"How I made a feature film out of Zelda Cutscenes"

I chose to put the Urbosa memory first and split that in two,
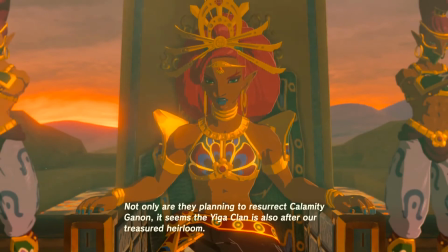[4:02]
and the reason for this is all of the champion ballad memories really could go in any order, with the exception of Mipha's,
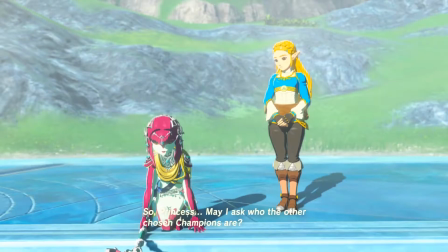[4:10]
which I think chronologically makes sense to me at the end, because Zelda is able to tell Mipha that she's already chosen the other 3 champions and also Link. I had to cut that bit out, the Link part in this particular cut.
And also, the Hylian with the sword that seals the darkness.
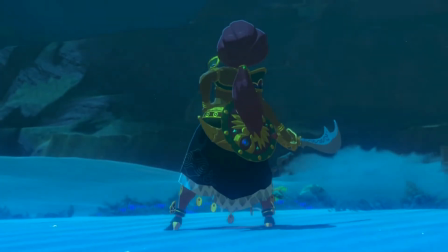[4:27]
But I chose to move the Urbosa one forward just because Urbosa is such an awesome character, kind of a mother figure to Zelda, and in this story I had a full-on hair in my mouth. I don't know if you can see that on camera. How long has that been in there for? There's a full-on hair. That's not mine. There we go. That's been in there for a while. I chose to put Urbosa first because I like her. 1. 2, because it felt like having Zelda away from the kingdom during the scene I put in the middle made a lot of sense.
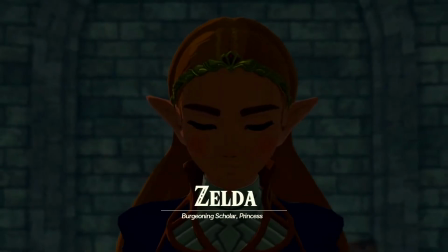[5:04]
And 3, because Zelda's wearing the same dress in this scene as she will be in the scene where she re-enters Hyrule.
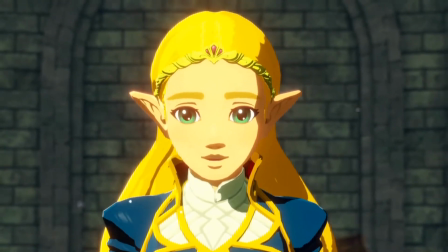[5:11]
So it kind of made sense, even though there's a costume change in the middle.
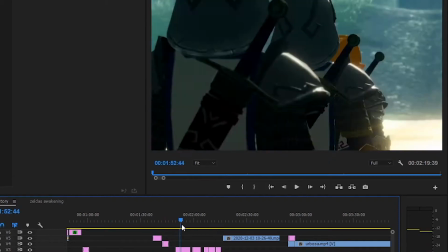[5:15]
Quickly following that, I wanted to put the plight of the kingdom up, so I had the opening scene from Age of Calamity, because I like to see Link as a knight.
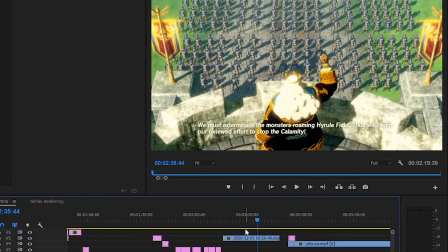[5:23]
And we're setting him up to not be the knight chosen to defend her, we're just setting him up to be kind of a grunt that gets in the right place at the right time.
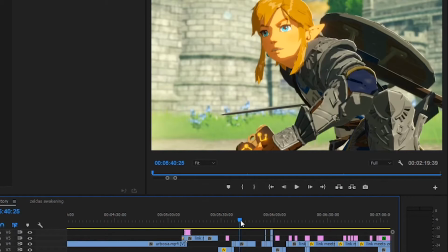[5:32]
We have the introduction of, what's his name, Teriko, and we also have the shrines popping out, so I had to do a little thing here.
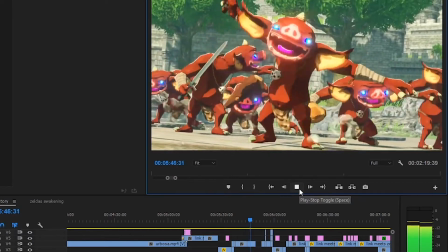[5:42]
I had to make it look like there's something happening,
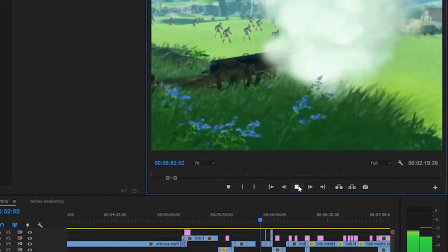[5:46]
and so I chose to put in the scene of the cannons just to explain how they disappeared.
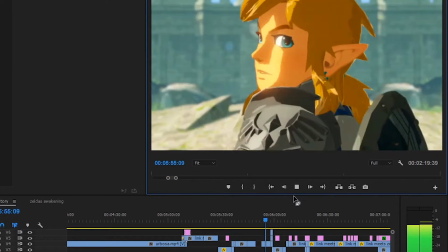[5:52]
And then you got Link looking at Teriko. Now this is a scene that gave me some trouble. I wanted this look,
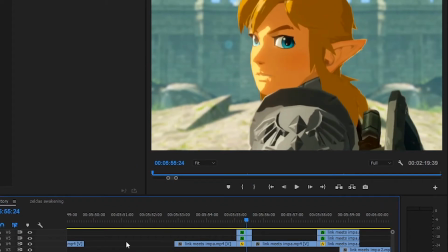[6:04]
but it didn't work because there's a Sheikah Tower behind him, which you can see if I just remove one of these layers. There we go. So if I remove a layer, where I've done some cropping, you can see that there's, right behind him, there's the tower.
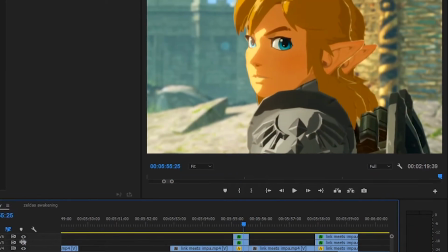[6:19]
And so what I had to do here was a little bit of tricky editing.
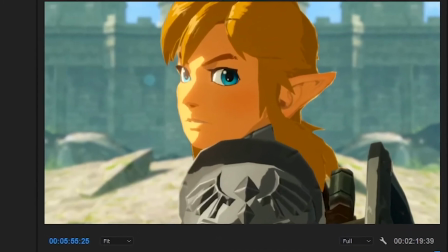[6:23]
I can't even remember how I pulled this off, but the tower is actually on his right, and I think I've reversed him.
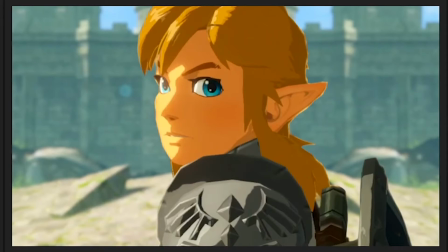[6:30]
And I've composited that background, so you can actually see this whole background is mirrored.
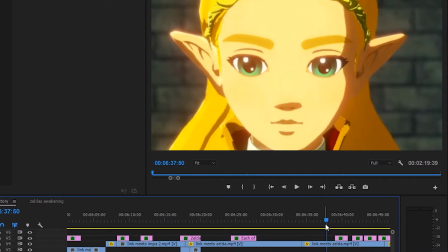[6:37]
Another really annoying thing that happens in Age of Calamity that you just can't control is the titling for the characters, and every character has this drawn out like 5-second title put in. So like here's an example, Zelda.
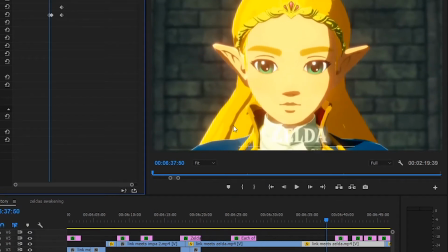[6:50]
I had to zoom in on her, but it's saying Zelda. You know who Zelda is, so I didn't see it necessary to have that in.
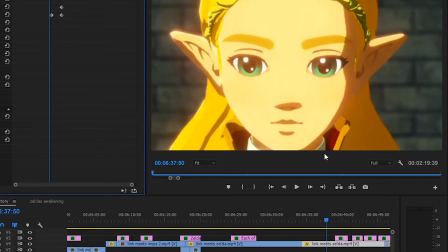[6:56]
You can remove the hard-coded subtitles,
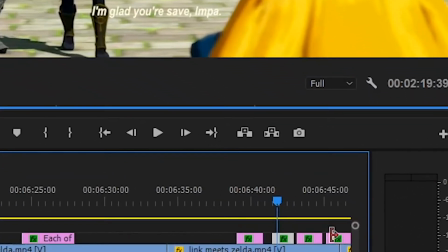[6:59]
so you can see here I've actually entered in all the subtitles manually myself for any Age of Calamity scene. And that just gave me more freedom, because whoever did the localization, they would dump huge amounts of subtitles in, and if I just wanted to use part of the sentence, the viewer would see the rest of the sentence. I just thought it made sense to just have what I wanted on there.
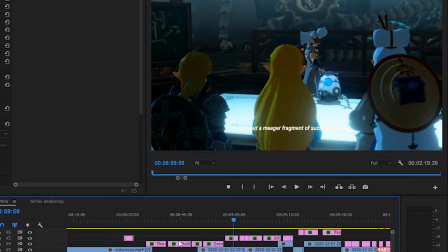[7:21]
The Tech Lab is a good example of where having your own custom subs is really important, because they just go on and talk about a whole bunch of stuff.
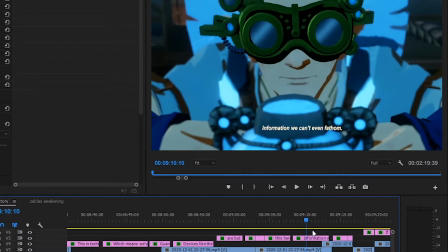[7:30]
They talk about the images that the Guardian has, and that he's potentially from another timeline, and I couldn't have that in there as well.
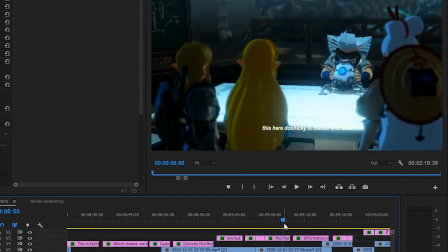[7:38]
The result made Robbie looked like a bit of a dick in my cut.
I see.
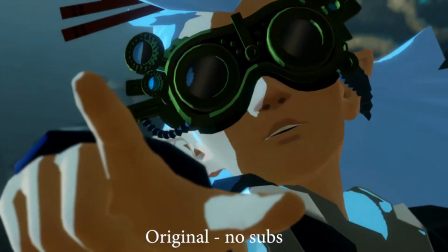[7:43] That explains why all of us were able to use the Sheikah slate. In addition, this here doohickey is loaded with data.
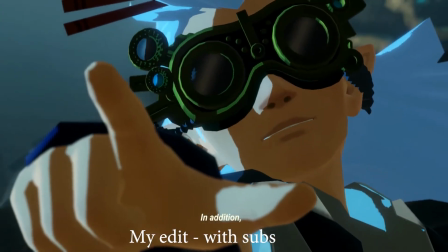[7:51] I see. That explains... In addition, this here doohickey is loaded with data.